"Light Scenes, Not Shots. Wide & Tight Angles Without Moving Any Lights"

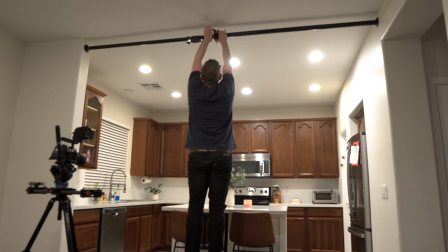(8:07)
So I put this between the two walls in my kitchen so I was able to hang my LED light panel from
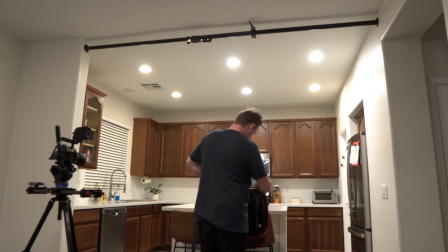(8:13)
it with a softbox diffusion and everything like that on it without worrying about it coming down.
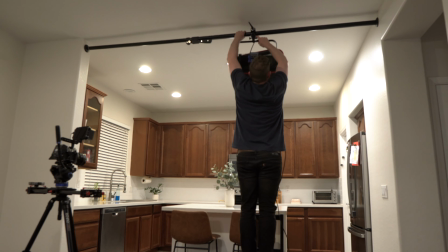(8:19)
And I've actually hung up to three lights on this before and it was totally sturdy.
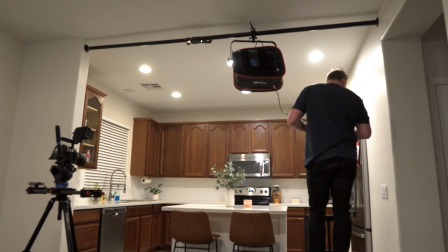(8:23)
So this is pretty lightweight configuration with just one LED light panel.
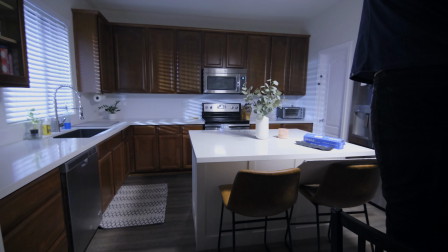(8:28)
When you're shooting nighttime scenes, it can be a real challenge to keep things looking natural and not sourcey and like it's just coming from a big spotlight.
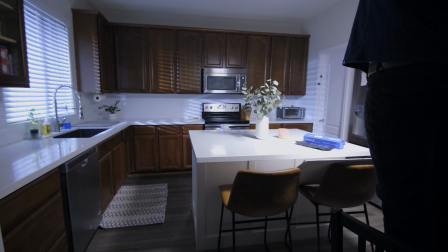(8:36)
So that was definitely a big challenge with this lighting setup that I had to overcome. Because I was using an LED light panel, light was bouncing all over the room, getting on the ceilings and the walls. So I had to flag a lot of that light off.
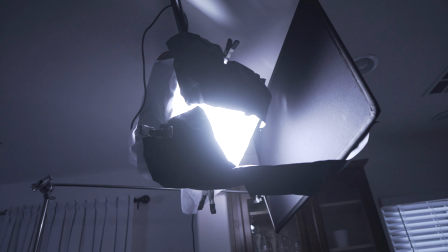(8:49)
So I used some Roscoe Cinefoil and just flagged off the top and the bottom to help shape that light and keep it more just so they would be casting a little bit more on me and kind of the countertop and not just like all over the walls.
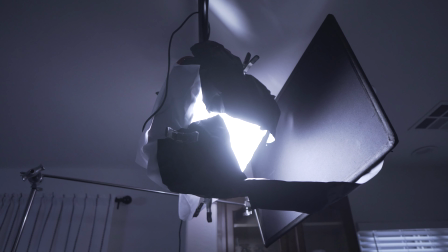(9:02)
I also brought in a Matthews 24 by 32 flag to flag the light off of the back cabinets because they had a really
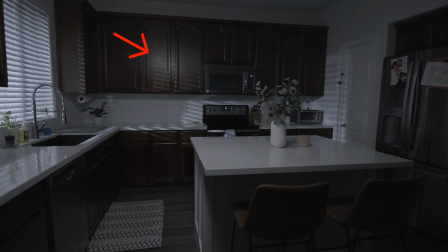(9:09)
heavy sheen to them and it was casting like a big spotlight right back into the camera and it just you know totally looked fake. So that was the only C stand that I did use in this situation but I had it boomed
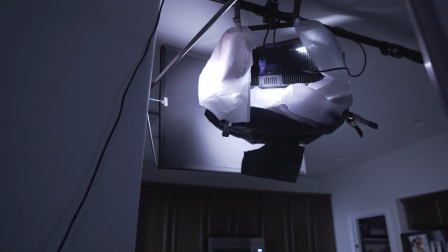(9:22)
out over the camera so that no stand or anything would actually be in the shot.
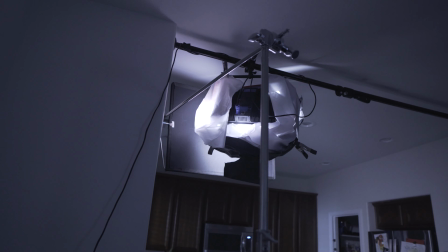(9:27)
So it kept everything underneath nice and clear and open so I could get those nice
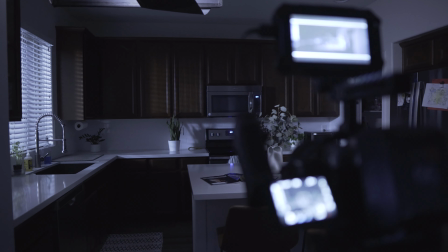(9:32)
wide panning and sliding shots without worrying about any stands getting in the scene.
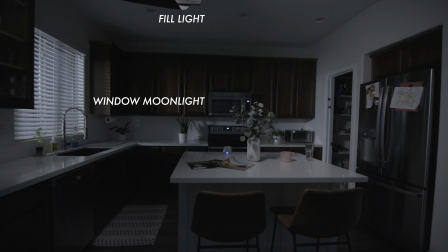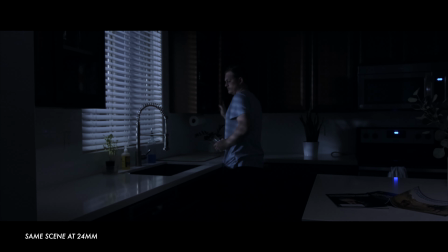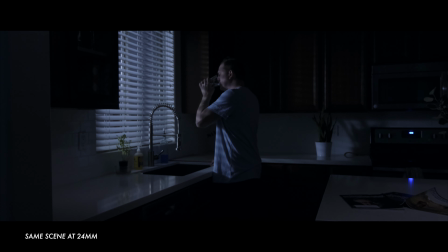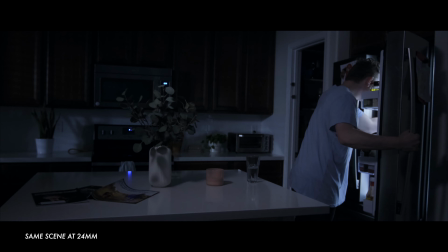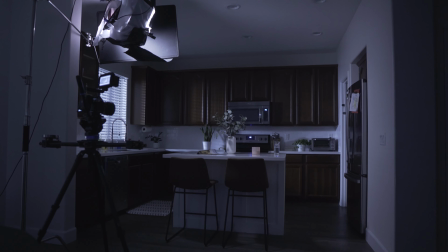(10:15)
But overall this lighting setup worked really nicely to get a full wide shot of the kitchen and also allow me the subject to move around but still be well lit enough to be seen and not have to move any lights around. Of course there are other great techniques for lighting wide angle scenes like bouncing light or using a menace arm and maybe I'll cover some of those in a future video and guys if you want to see more videos like this hit subscribe right now because I have a ton more videos coming out and shooting editing lighting gear reviews everything like that and you don't want to miss it all right I'll see you in the next video